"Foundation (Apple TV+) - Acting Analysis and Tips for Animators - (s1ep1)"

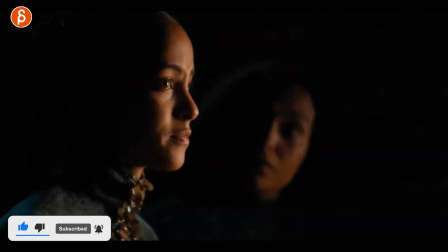it's sometimes also interesting to just show one character listening and reacting and then doing the actual lip sync like it is happening right there this one is more about
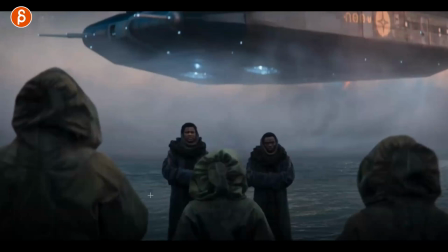something that is frequently not really i wouldn't say not done correctly because it really depends on the setup but it's something about outside influences
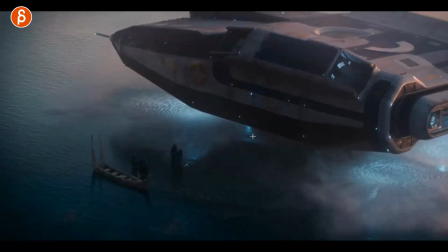and it's for instance this you got this massive massive ship coming down it's probably fairly loud but you also have all of this here
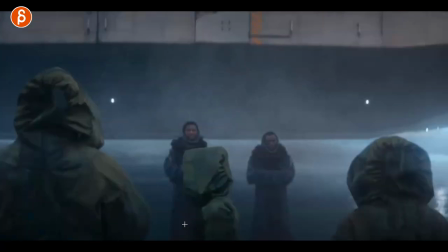right you got the wind you can see here the engines and it sprays the waterway but when we cut to this nothing is moving here cloth is not moving
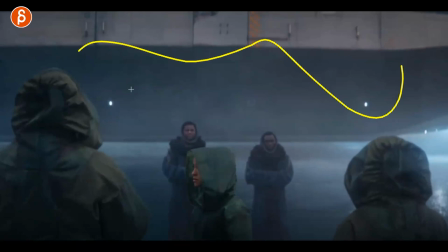nothing is moving here and that's the tricky thing was this is all cg and they are on a green screen i would assume i haven't seen it behind the scenes but
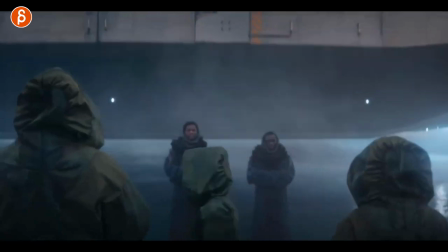they might be outdoors with the green screen or not but the thing is it doesn't look like they have massive wind machines
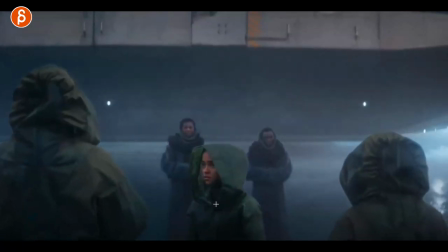blowing this way to simulate what is going on there and that's just it's a common thing in live action series a lot but that goes back to me in
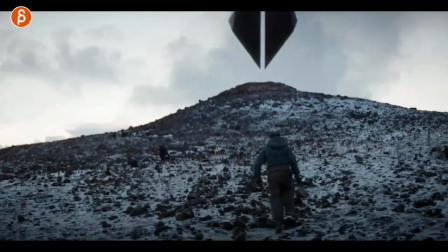terms of outside influences same thing as this when you go back to this to me the surface and what the character is walking on and how this is going to influence the character is to me just as important as anything that's
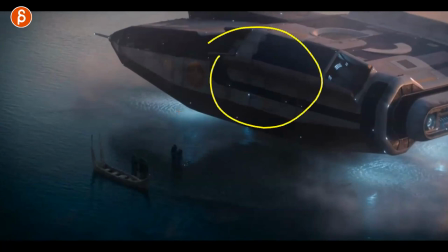going out there in terms of is there a ship that is really loud or something that's really hot?
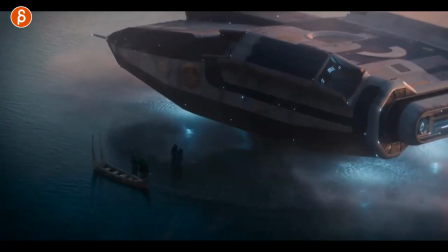Is there just wind in general? Could there be, you know, like icy winds or rain going sideways?
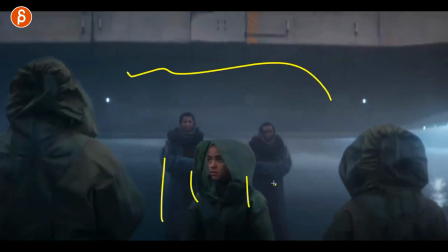To me, that type of stuff, when you see this in the background, it influences the characters here. To me, it really feels like the character lives in this world. Everything that goes around this character, you know, again, in terms of physical things or wind or whatever, is influencing this character.
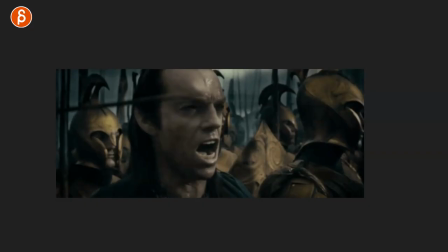To me, it just makes it more believable. And there are many examples where it's really well done. My favorite example that I always show to my students lord of the rings when you can see the wincing on the face you can see the hair how the arrows are influencing the hair it's just that to me is just a really nice influence on the character and really believe that that character
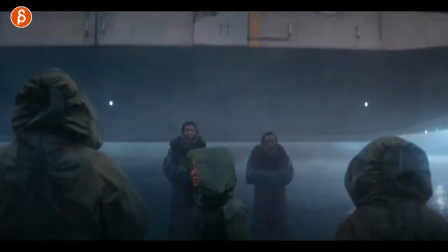is in there in that world as opposed to something like this so this is not exactly i was you know acting in terms of performance like
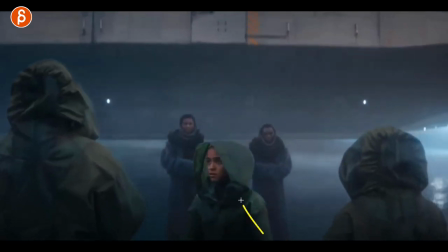this but to me it's just if you are already doing something in cg and these are your characters right these are your rigs and you have full control over the scene then you might as well do something where imagine something lands on the side and maybe it sprays water and that
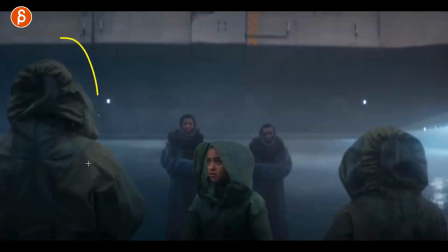can wince a little bit maybe turn the heads away a little bit or something gets really loud again they would influence here and wince on this side or something opens up again i'm it's very visible when it's on one side but imagine something lands here and it opens up the door and something is really
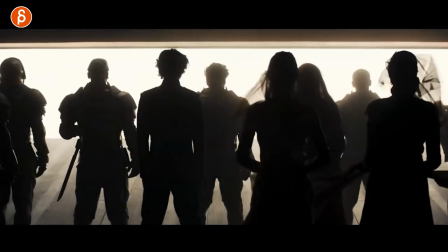warm which actually brings me to another point if you take a look at dune for instance right when you have this opening i know there's wind that's
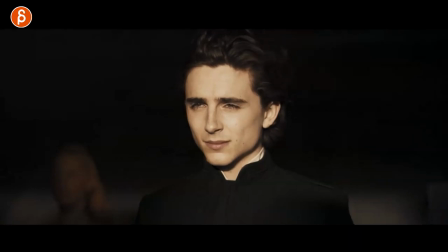already that and they're slightly squinty because it's very bright but imagine the heat of that planet you can see him he doesn't really have any reaction
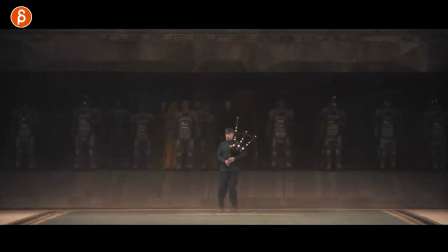it's more about the elements right you got the spice you got the sand and everything imagine if you have the crazy heat of this planet and this
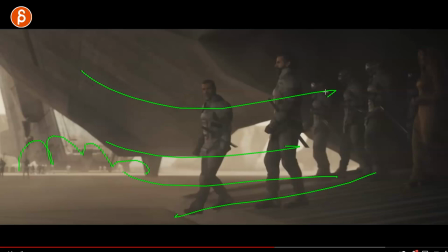opens up that's the wave the heat wave that comes in not to say that there's a lot of air conditioning there who knows right but there's still a massive difference between being in there and these huge heat waves that i would have loved to see just a bit more in there in terms
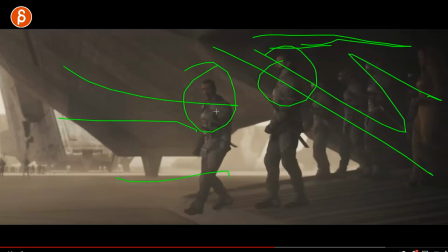of whoa this is really hot again they got to be regal and they can't be out of control but a little bit of something and at least in paul who's really not used to this so a reaction like this and i know this is not the first shot when it opens but something like that really doesn't tell me anything and i saw a clip where they were talking about the sweat like this is really hot and he doesn't really sweat
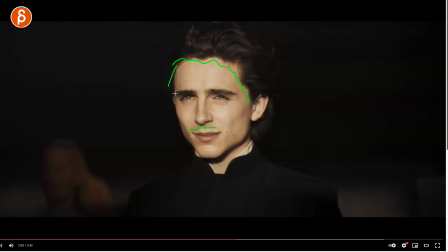this you know any type of sweat forming here is only when he when he's in agony and he's in pain sure why not but still i mean it's really hot there he's not used to this a little bit of of sweat in there would be great anyway definitely going off on a tangent there but it's just something that i'm so picky about and it just bugs me to know just because it's not that difficult to do to just think about the environment where the character is in and then set this up in terms of either wind machines or heat i say this is it's not hard to do i'm sure it's costly and time consuming and there's also a directorial choice all that stuff but i want to bring this back to your scene so whatever you are animating wherever you place your character think about where they are are they there for the first time yes or no that's always my big big question that's going to influence your movements your acting choices your thought process but also the environment is that character exposed to